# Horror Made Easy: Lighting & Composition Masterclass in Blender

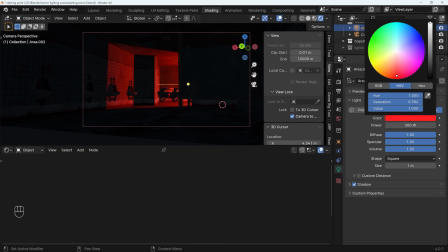497s
You could at this stage experiment with the color a little. I like the reddy color. We could go a deeper red or maybe even a greeny color across here. And that's more a preference thing. Okay, so can we take this a bit further? So let's experiment with the position of the light a little bit more.
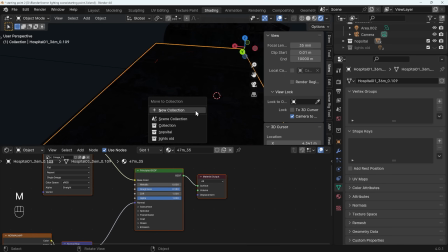510s
So once again, I'll come out to camera view. I'll hide that top roof. In fact, I'll just quickly move that to a new collection so I can easily find it.
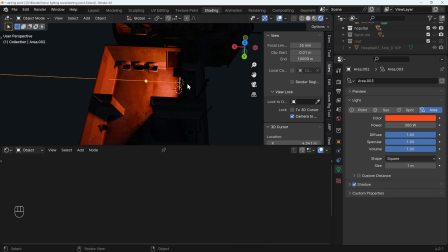517s
And let's grab that light and maybe just rotate it slightly, move it a bit more to the door, and then a little bit more light coming out here, and back to camera view and see how that's looking.
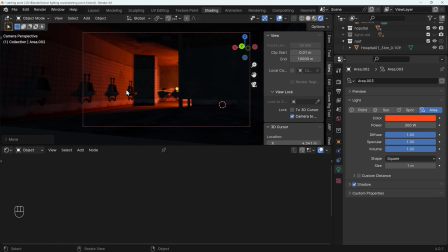529s
Now that's quite interesting. If I bring back the roof, I think I prefer it because it offers a little bit more interest in the actual urinal area, which helps with the grimy feel.
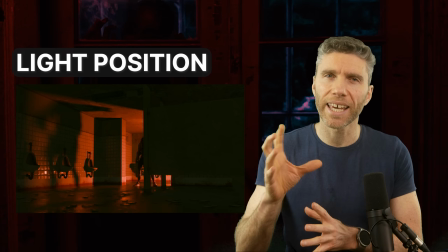538s
Light position is obviously key to creating an exciting effect.
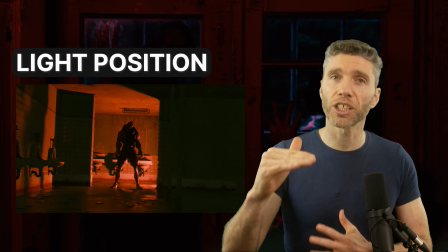542s
One bonus tip here is that having your lights positioned low down can often distort the shadows,
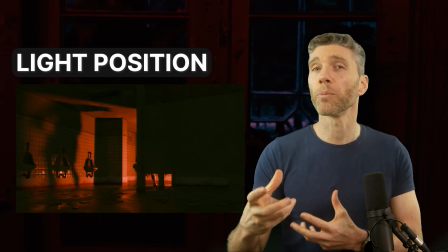547s
making them feel unnatural, because most of the time we see things lit from above where the sun is,
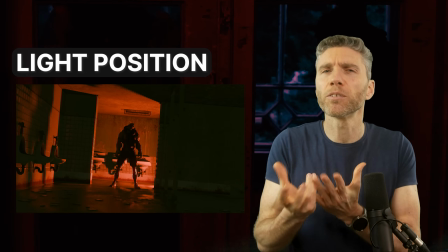552s
obviously. These distorted shadows can be uncomfortable to look at and are therefore perfect for horror.
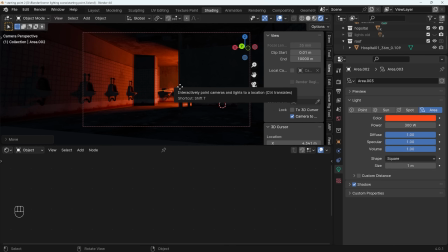558s
So it's definitely worth experimenting with the position of the light to see what works best. Now, what we might want to look at as well is the materials, because the materials can actually reflect light.
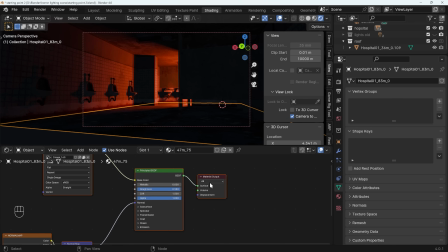569s
So if I select the floor material, for example, you can see that the roughness is really high.
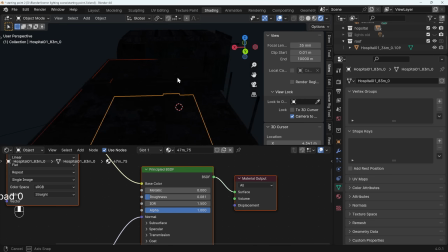574s
Let's bring that down. I'll just come out of camera view so we can see that a little bit more clearly.
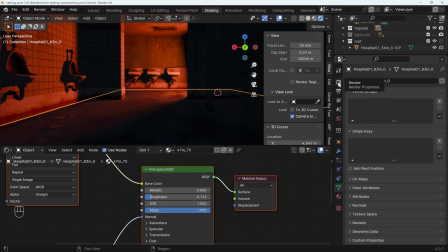579s
And at the moment, we're not seeing any effect. Now that again is a limitation of EV, unless we go across to the render workspace and turn on the screen space reflections. Now we get this lovely looking reflective floor. It's a bit too much at the moment, and it's a little bit uniform, as you can see there.
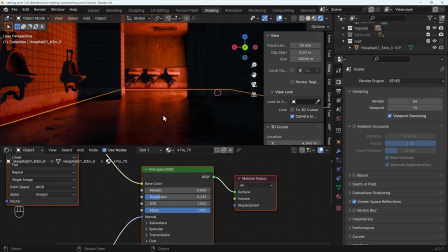595s
Usually for a P PBR material that's been nicely made, you'd have a roughness map to give this a bit more variation. What we can do is actually just cheat a little and use the base color and just plug that into the roughness. That will certainly give it more variation. And you can see there we've got some reflective bits and some non-reflective bits.
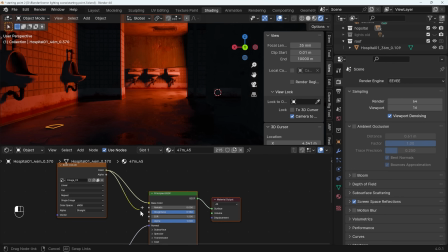615s
I think we've got some bits of tile here as well. We could do exactly the same thing for. So that's got a little bit of variation there as well. Areas like these tiles as well would look quite good. So we can plug that in again to the roughness. These areas as well. See what that does to the roughness. I'm just actually adding a little bit of variation.
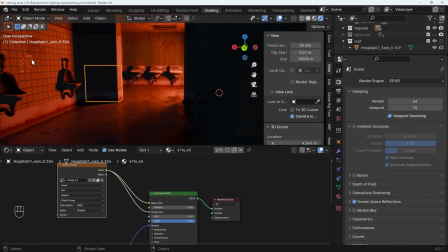633s
And you can see the effect that's having on that wall space just there. We can actually see our light in the reflection. But we might want a little bit more control over the reflection. So for this area here, for example, I can press Shift A to add, converter, color ramp, move it over that noodle just there, the one that's going into the roughness.
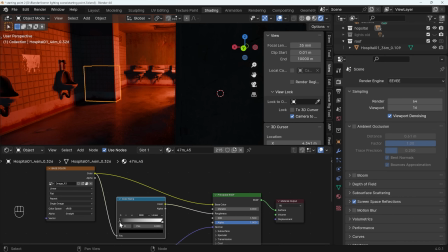651s
So I'll just show you that that's going to the roughness there. And if we want more roughness, then we can bring up the blacks.
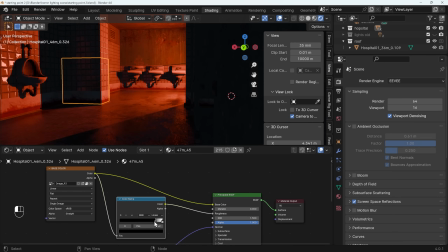656s
And you can see it going very, very shiny there, which I think works a little bit better. So we might want to do that for some of the other objects as well.
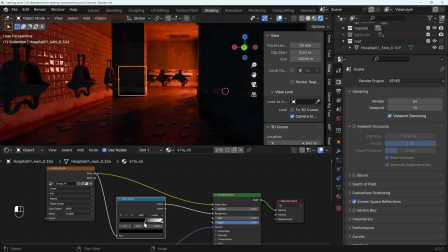664s
Might be a little bit over the top now, so we can move this back to maybe somewhere around here. We can also flip these around, so flip color ramp, and you can see that's probably a bit more effective just there. And I can bring the grout up a little bit and so forth, and just play around with the shininess of these areas.
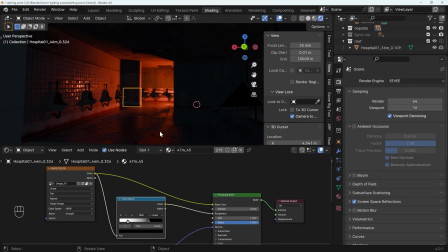682s
And because we've got a bit of shininess on these surfaces, we're getting a bit more reflective light, a bit more interest in our scene. So let's go back to camera view and see how that's looking. Not too bad. Lastly then, we could do with a character in here.
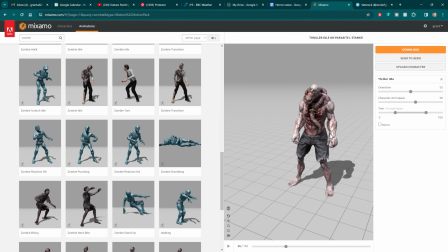695s
The character I've downloaded is from Mixmo. It's this scary guy here. Looks pretty horrendous.
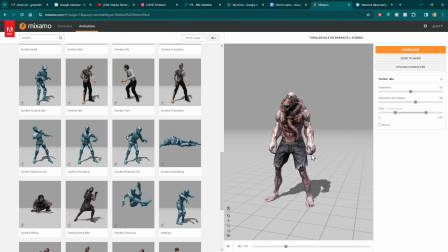700s
And I've given him just a simple idle animation where there's a little bit of movement if I did want to have an animation out of this.
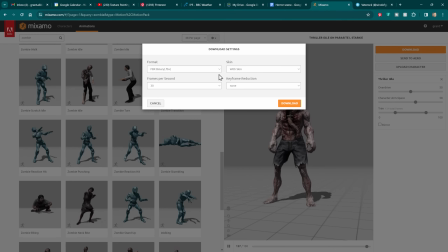706s
And I can just download that. Make sure you download it with skin. And the format I've used is FBX, and press the download button. You do have to sign up to Mixmo, but you can use these models for personal use if you want to experiment with them.
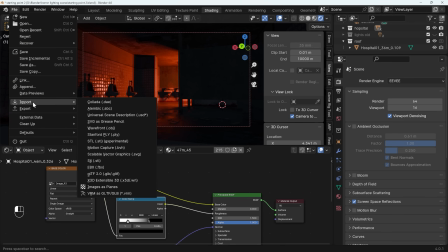717s
So back into Blender, File, Import FBX. There's my monster just there.
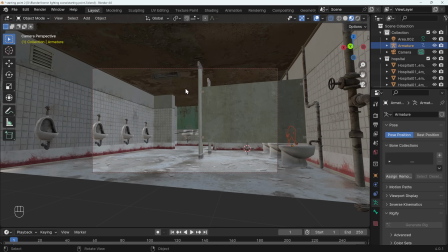723s
Import FBX. He's over there at the moment, so let's go back to Layout View and find him and put him into position.
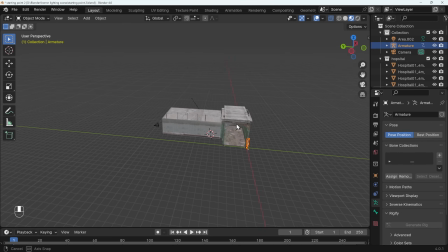729s
Make sure you have the armature selected and not the actual body, otherwise you'll find it difficult to move.
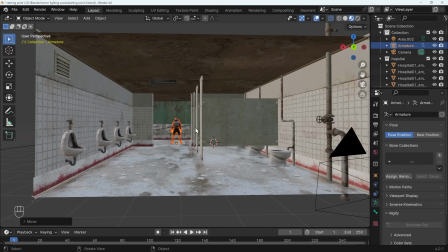734s
I'll just go to top view to start with and move it to roughly there. Let's make sure they are above the floor, about there.
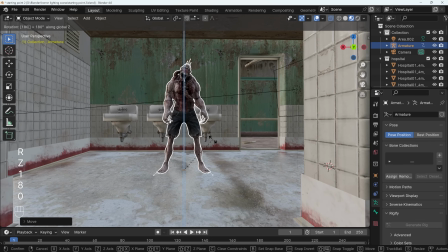740s
R then Z, 180, so they're staring at us.